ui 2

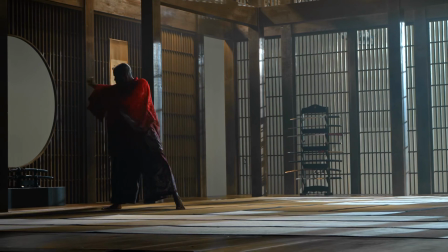[16:34]
Man, Keanu, he's so excited about what he does. You know, we go out to dinner and I look up the table and he's practicing his choreography. And it's been really amazing. I've had a chance, you know, on this film to work with Tiger Chen,
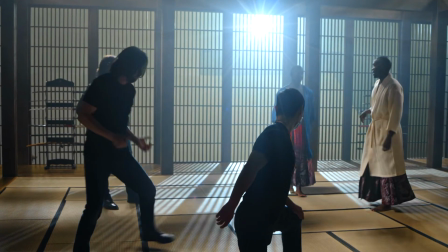[16:48]
who I worked with on the first Matrix, the second Matrix, and the third Matrix. I think he's so used to the jiu-jitsu, gun shooting.
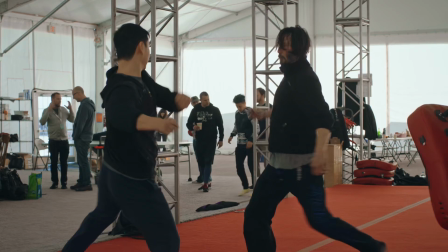[16:59]
His body shape is different. Now you have to make stuff like kung fu more better looking, because the Matrix is all about, you know,
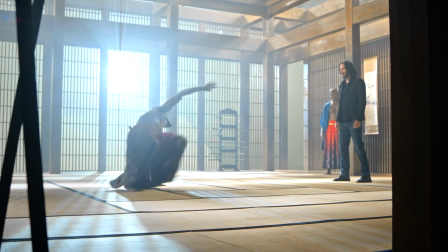[17:07]
fantastic looking, and then your moving has to be more bigger.
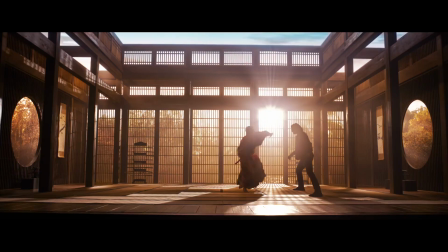[17:12]
It's not all about fighting.
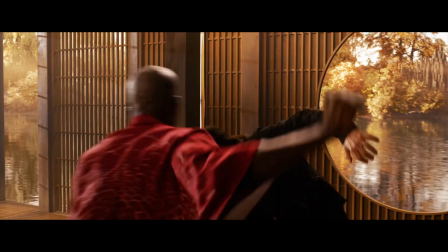Matrix is all about fantasy, different world, sci-fi. It's different. And so now we're throwing like so many different styles.
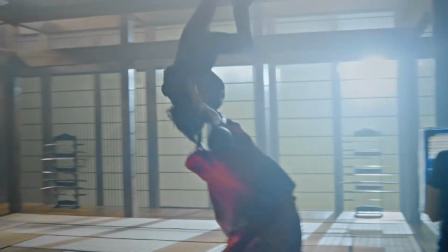[17:35]
The style of Lana is changing. It's all changing for me.
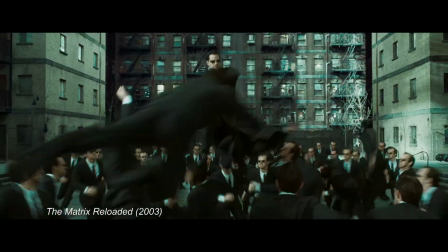[17:40]
It's very different. The first Matrix, the second, third, it's more planning.
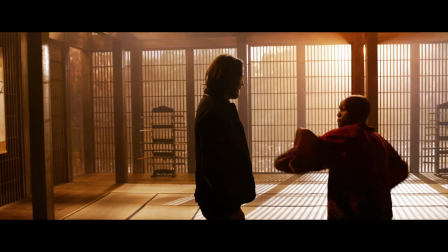[17:46]
This one, it's more organic.
You don't know me.
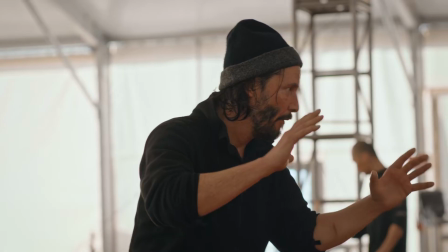[17:53]
As a stunt person, we're always taught, okay, rehearse, rehearse, rehearse, prepare, prepare, prepare. So I think what this taught me is like to kind of be open and like think really fast on the fly. I kind of welcome the challenge sometimes because I think it does.
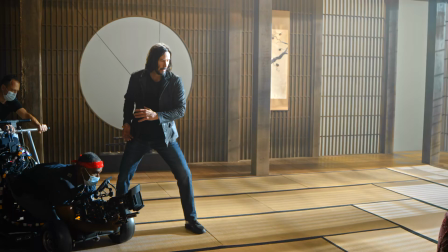[18:08]
It kind of opens you up, and sometimes great things come out of spontaneity, and I think that's the most honest things that come out.
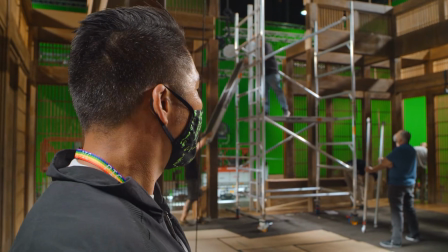[18:21]
So we have a lot of stuff going on in 3 days, so we just have to be as efficient as possible.
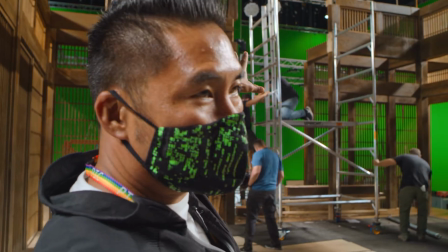[18:28]
Neo's gonna blast new Morpheus through this dojo. So we got guys like hitting corners,
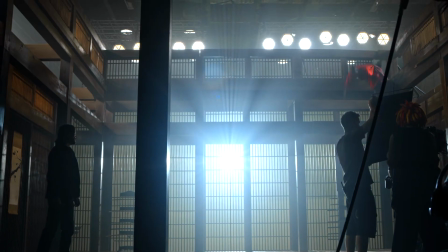[18:38]
falling off, jumping off, flipping off.
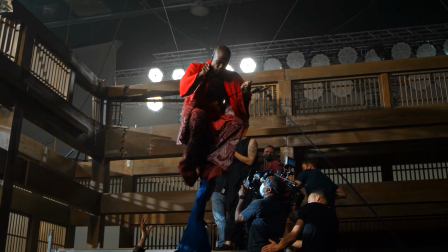[18:44]
We have wire gags kind of in the dojo. Some old school Hong Kong style wire work.
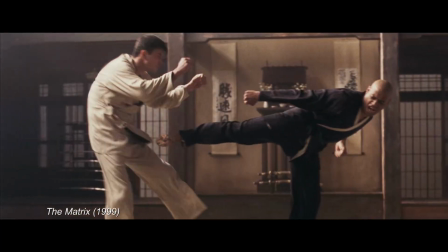[18:53]
Really reminiscent of the first one. Everything comes full circle. You're coming back to what started everything off. It was a lot of fun. Part of the fun of the film is a good movie kung fu fight and some mind-blowing action.
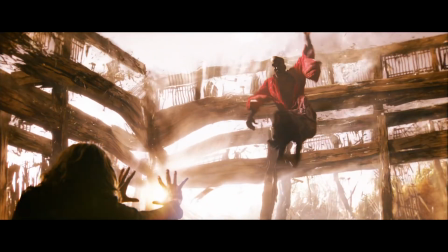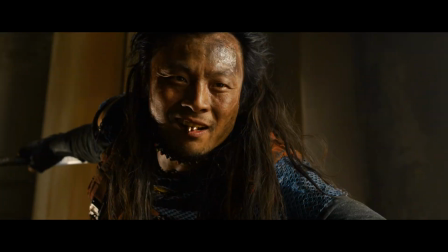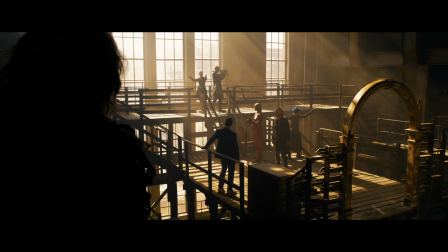[19:24] Exiles. I thought they were all purged. You? Oh, it is you!
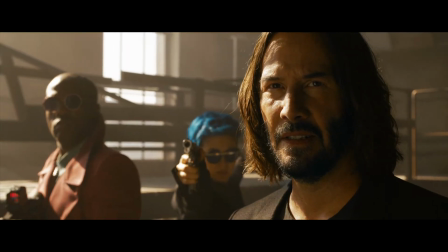[19:31] Oh, God.
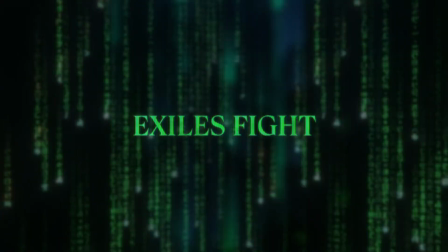What happens to a program when they become self-aware and care about being alive? In the trilogy, The Matrix, the program was so big that there are certain programs had a certain amount of autonomy, right? So like the Merovingian. But that kind of autonomy in the leaner, more efficient Matrix that was controlled by the analyst, a program like the Merovingian became superfluous.
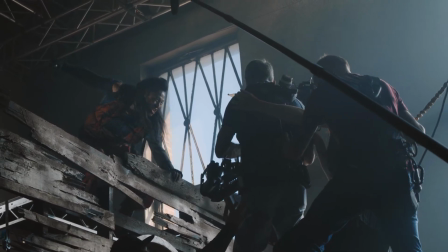[20:07]
It was much harder to hide because it's a smaller matrix where purges take place. They can still be hiding in the cracks, and they don't want Neo to upset that structure.
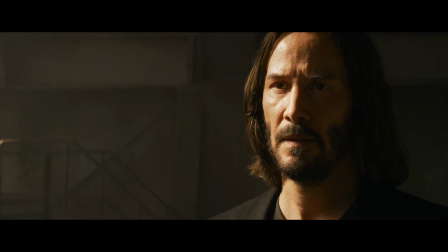[20:20] What the Merv is trying to say is that their situation is a little bit like mine. To have their lives back, yours has to end.
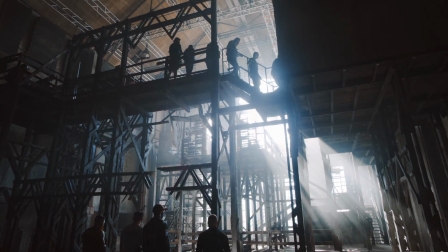[20:28]
The factory fight scene is an extension of the civil wars in the machine world.
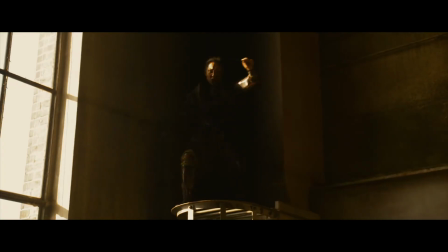[20:34]
Some programs have fallen out of favor, some have gone lone wolf, and Smith has been able to round up a cadre of them to form his own loose Praetorian Guard.
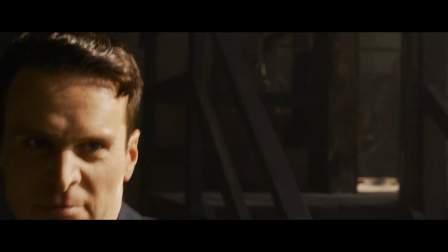[20:51]
This ragtag Praetorian Guard are pretty dangerous, and
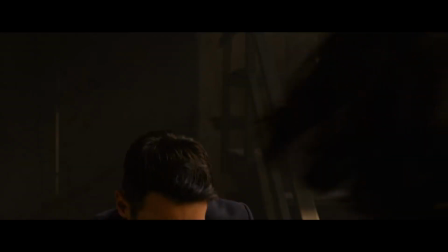[20:56]
turns into a bit of a boss fight between Neo and Smith while the other members of the crew are fighting the cadre.
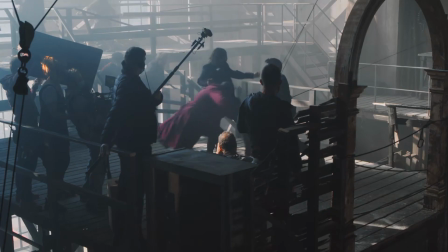[21:07]
It's funny and weird and dangerous.
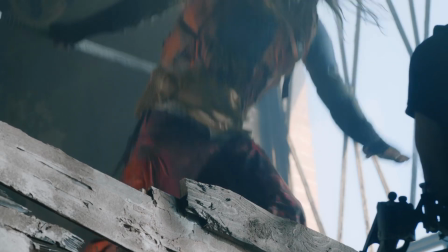[21:12]
It's as if the lower programs who have been skulking in the sort
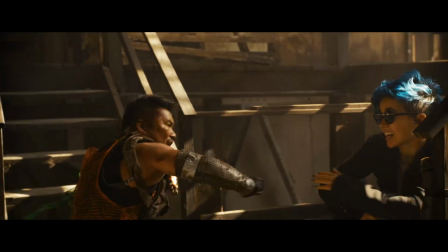[21:17]
of the equivalent of the dark web have been rounded up from different video games.
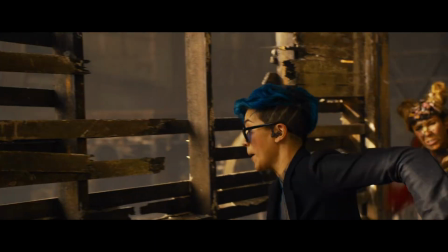[21:23]
And what's pretty cool is in the Merovingian's Franglais diatribe, he recounts his grievances with Neo and we had conversation, we had culture, and now we just have these beepy, beepy, beepy, beepy, beepy.
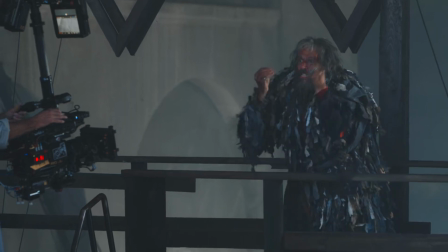[21:39]
The one thing that he has kept for all these years is the desire to destroy Neo, that is for sure.
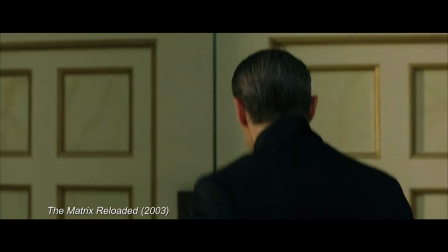[21:47]
I think his world was damaged. I think he went into hiding.
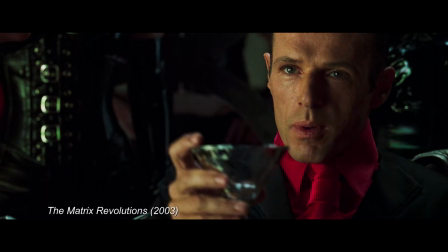[21:55]
He's one of those viruses in a way. He's been there, and he's sort of deep within the system. And he's not filled with the best intentions. So that meanness makes him survive.
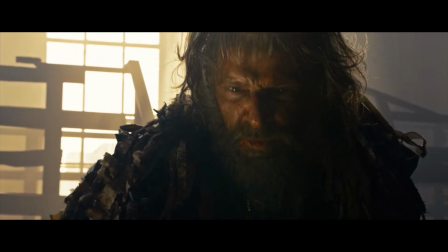[22:12] This is not over yet. I will sequel franchise spin-off. Putain de connard d'enculé, ta mère, elle est bête!
I was thinking about when in the first movies,
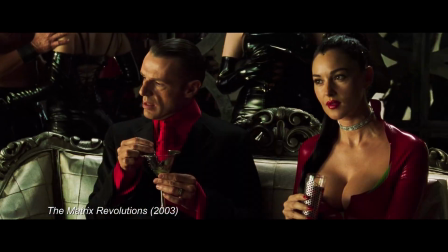[22:26]
his castle, everybody was very much, you know, it was the party place, but they were all very much in latex and that sort of thing,
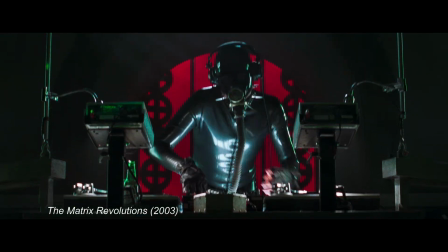[22:33]
and it was a very cohesive look there. And I was thinking, well, I can't do that because, you know, it has moved on.
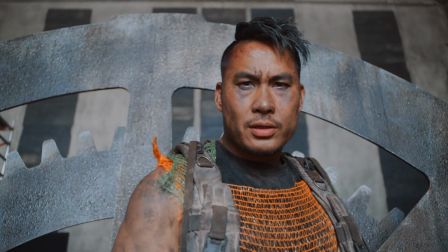[22:40]
So what would that be now? So I wanted to do sort of trash punk. I wanted to do a little bit rave punk, that sort of thing. So if he was having that party now, it would probably be that bit of sort of techno trash. That was the sort of genesis of where all of those exiles were. So it's all very graffiti and that sort of thing.
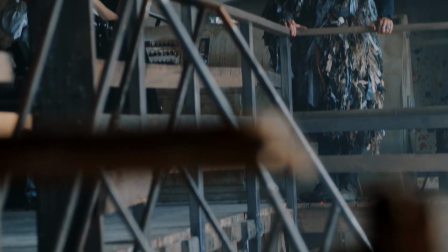[23:01]
And also it was trash, because that's where they live, is in the underground. This costume, which is made out of bits of, I think it's a great image of you know,
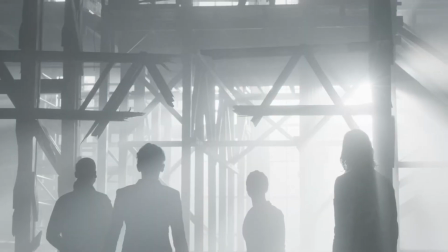[23:11]
our human society in a way, that what we have produced and what we're left with.
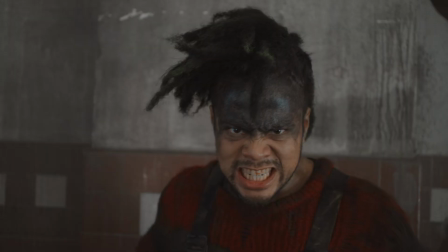[23:17]
This is what has happened to this group of people that have been stuck in the corridors and the tubes of the Matrix. There's a lot of wire work, multi-levels. What was good about that one was a lot of the people fighting were all stunt performers. It's like everyone's fighting. Pretty much the whole cast was fighting at that point.
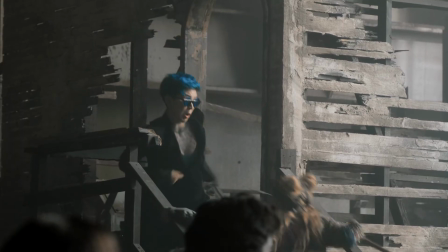[23:35]
You have Yaya's fighting, Jessica's fighting, Keanu's fighting, Jonathan's fighting. Because if you watch it, it's like, it's not visual effect. I mean, everything's in camera.
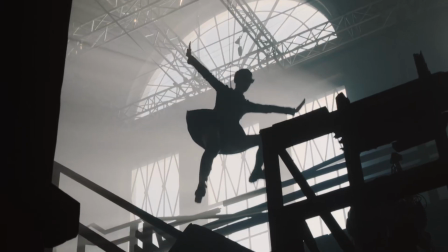[23:46]
All those people flying those are real people. And to do that in that kind of space, in that amount of time, was actually very impressive.
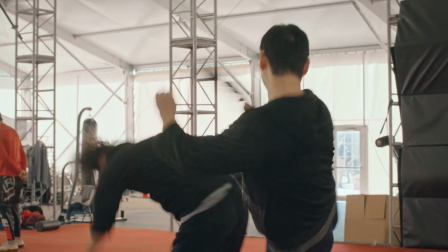[23:54]
I think we got very lucky because this cast was very physical and everyone trained really hard.
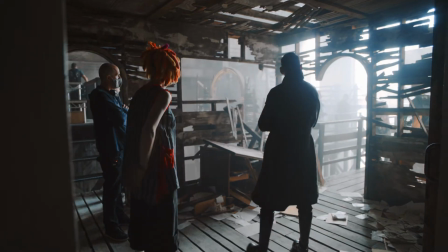[23:59]
You gotta remember, like, Lana's so brilliant and smart, it's like she's gonna put a new twist on this thing. So whatever we think is what we remember the Matrix, it's completely different in this one.
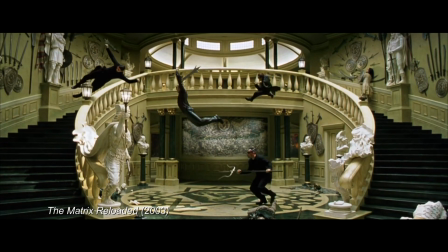[24:10]
Instead of having like balletic, beautiful kind of like wide fights, everything now is like more mayhem, more chaos.
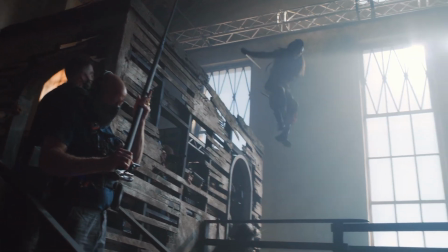[24:18]
And I think it's just like, as an evolution as a filmmaker to change.
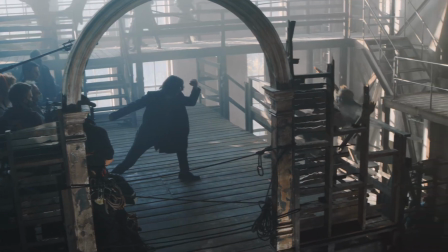[24:22]
Even though we're expecting what I grew up with, just like anything else, it has to change, and it wants to change. You want to change the genre somehow.